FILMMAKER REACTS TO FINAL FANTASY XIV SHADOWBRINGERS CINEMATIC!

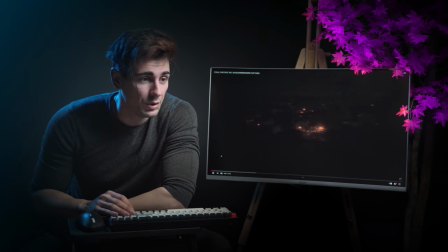So we start with a nice fade and it has kind of like the
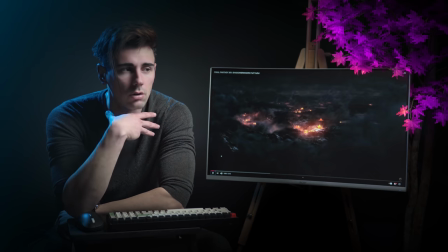same that kind of like amazing vocal kind of like soundtrack to it like what Flames of Truth had and to me when it comes I mean Final
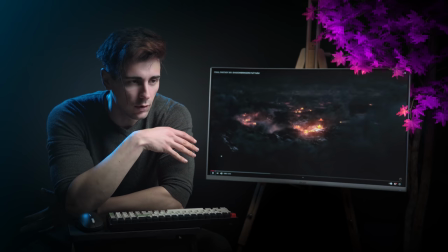Fantasy is like fantasy plus medieval plus like futuristic at the same time
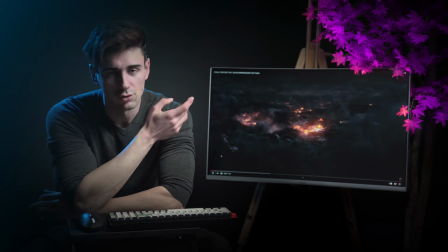which is pretty sick but to me when it comes to swords elves and things like that this kind of
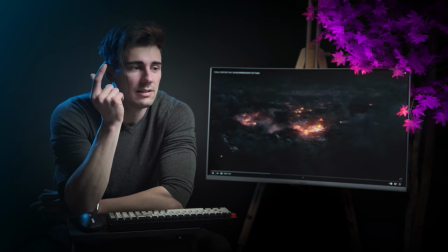music it just gets me into it instantly and as if you guys watch the
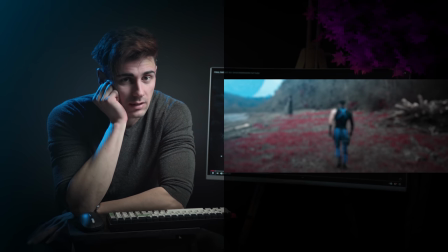star wars lineage of the force announcement and take a focus on the sound and the music
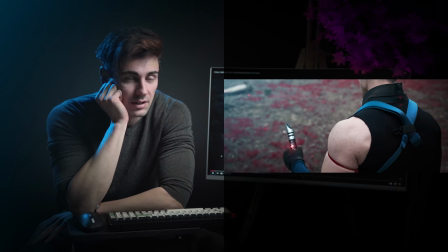that is why that specific music and when the title comes in is chosen because my hope is that with music
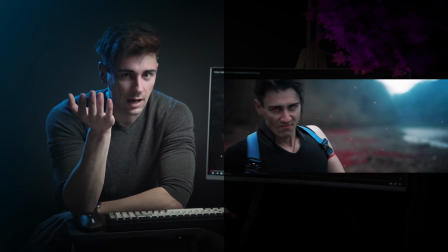it transports you emotion wise to what happened plus the imagery it all merges together so here
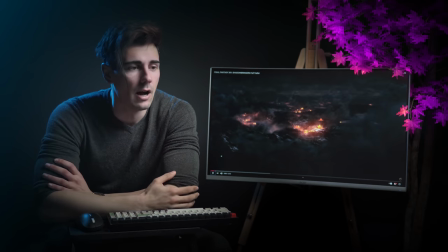with from the opening scene the first thing uh using that kind of like vocal soundtrack it's really cool because it instantly transports me and most of you guys into the world and they're gonna use the cloud yeah using smoke whether it is like actual smoke or whether it is fog is a really smart transition to cut between two scenes but make it look seamless because you're not actually using a hard cut which is basically one image cut to the next but you're actually using an element within the scene to transition that something else would be for example if it's snowing and there's a blizzard they would use the snow in the blizzard to transition us or sometimes they use water you know when you go in and things like this and it's a really cool way to just like seamlessly transition to the next scene without having a cut it's pretty cool
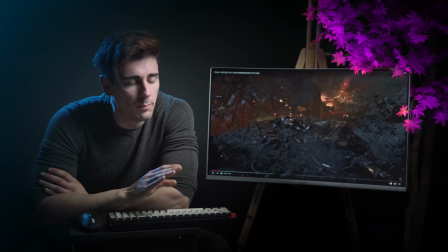so we have a very sweeping like the camera just flows extremely uh steady through the battleground almost if this was real life like something like an fpv drone but not like going crazy but like very smoothly going through and taking our eyes to the focus of like the battlefield the banners
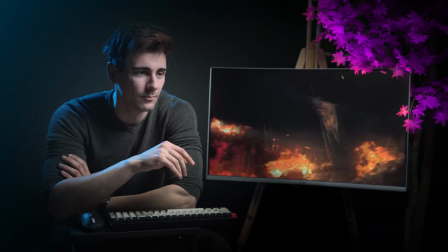that's gonna show us that sick so i think you guys let me know
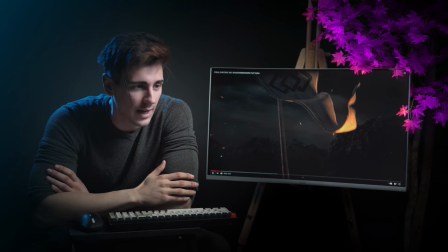this symbolizes all all the fights you guys had throughout the game and now it's like
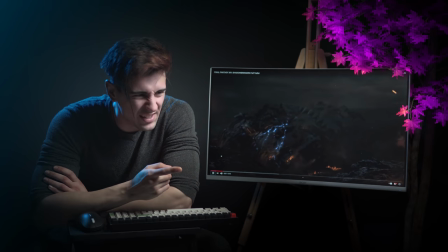what you guys won over what is that by the way the sword I love how the title comes in and there's a very subtle when you bring up elements in the scene again I'm just gonna
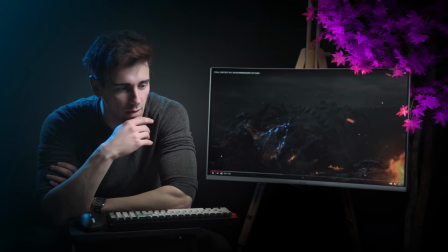use Star Wars lineage of the force because the most recent thing that I have that personally done and then for example when the lightsaber hilt comes in the image
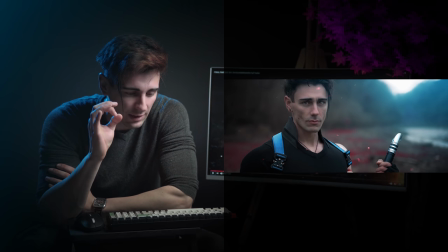we have a very eerie kind of like sound from the lightsaber it's it's an electronic sound like an energy sound but that was not
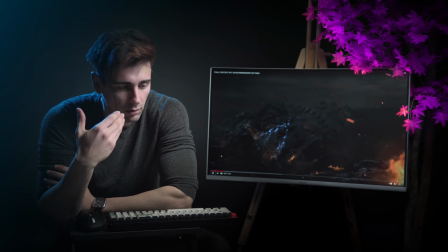there but i put it there to take your eyes to the lightsaber and have some form of like impact visually as well as sound as well and here they bring they show the katana and then they bring in the tile and they they're putting in a subtle kind of like bassy sound so that when they
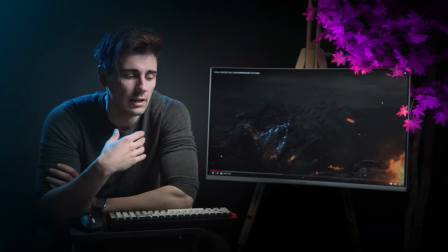bring another object let's say the title on screen it's also transition translated with sound as well not just visual then they have a cool focus with the embers how many years have come and gone
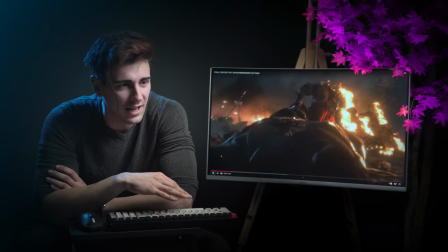since that day kind of like a summary which I always like but I love so he was the bad guy or something
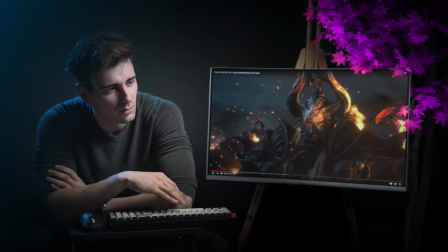is he wearing a filter mask what it has a third eye as well
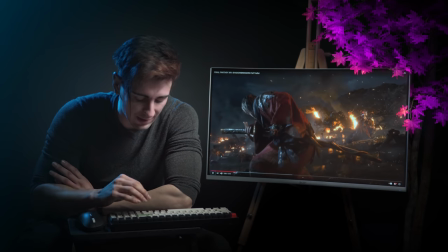that stance is sick that shot man and if again focus on the sound design of the blade as it
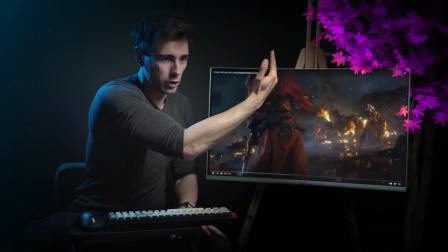goes back in and then the composition this